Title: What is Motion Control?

Hi guys, we're here in Austin, Texas. We're doing a motion control shot.
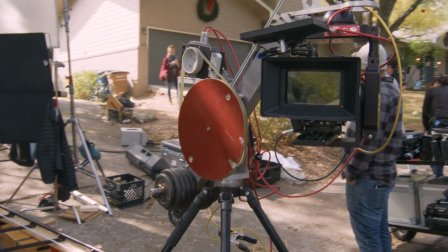Motion control is a camera technique we use on certain visual effects shots.
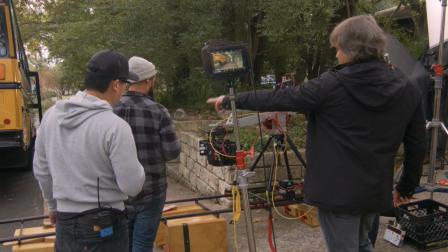A computer allows us to repeat the exact same camera move over and over again.
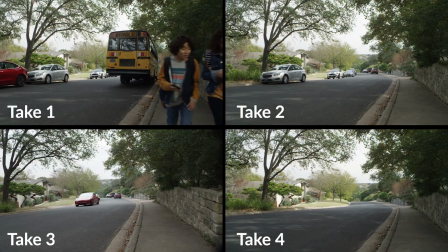In this case, with each new tape, we're removing objects from the frame.
Let's do one more.
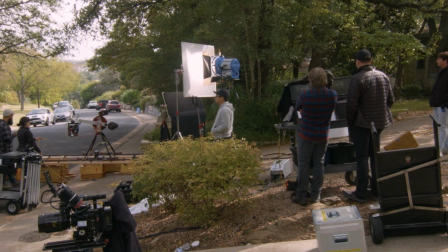In post-production, the plan is to take all the footage, composite it together, and make it look like cars are disappearing from the street.
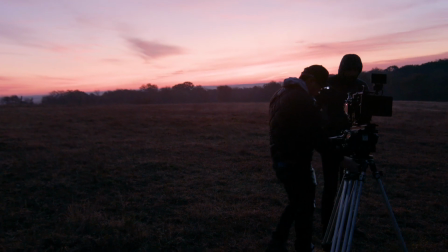We got it. We got it.
At dawn that morning, we shot a moment that comes later in the story, a field full of neighbors in their underwear.
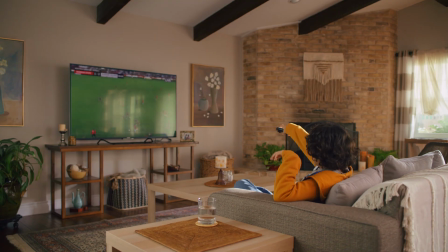I'll explain that one more in a minute. It was fun to figure out how to make stuff disappear for this film.
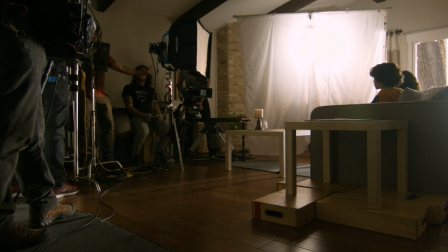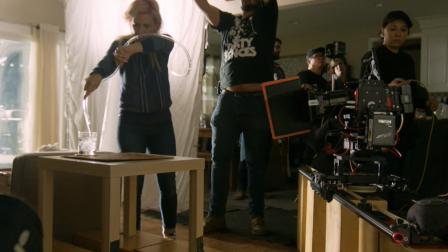For this gag, we painted out the water tube, all thanks to a blank background plate shot with motion control.
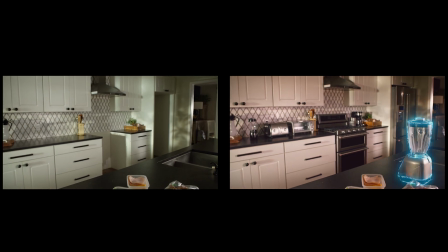Motion control also let us paint out all of the appliances in the kitchen.
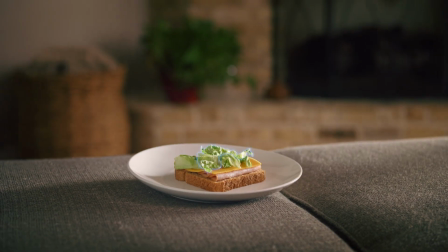This project is actually an IMAX film about how energy makes the modern world go round.
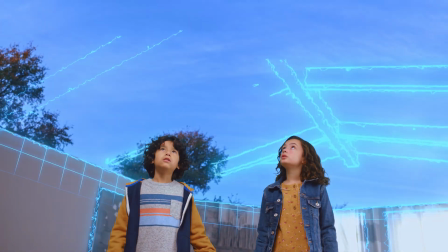Without it we wouldn't have our cars, our houses, we wouldn't even have the clothing on our backs.
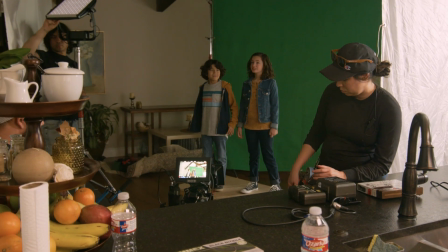This last shot we're doing comes at the very end of the story. We're shooting multiple VFX plates, both inside and outside.
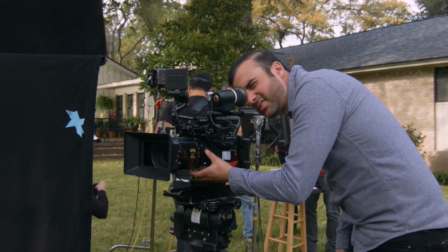When put together it'll appear as though the house rebuilds itself around the kids.
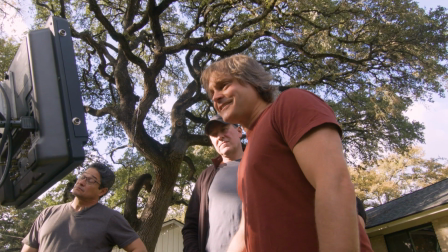Gotcha!
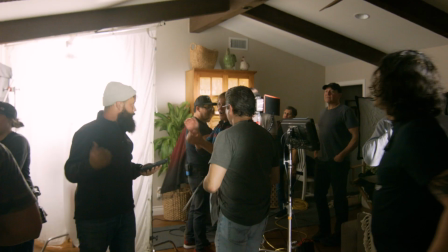Good, cut.
We are wrapped, feel great. We went a little bit over, but all for the art. We didn't cut any shots, got it all. It's gonna be really good.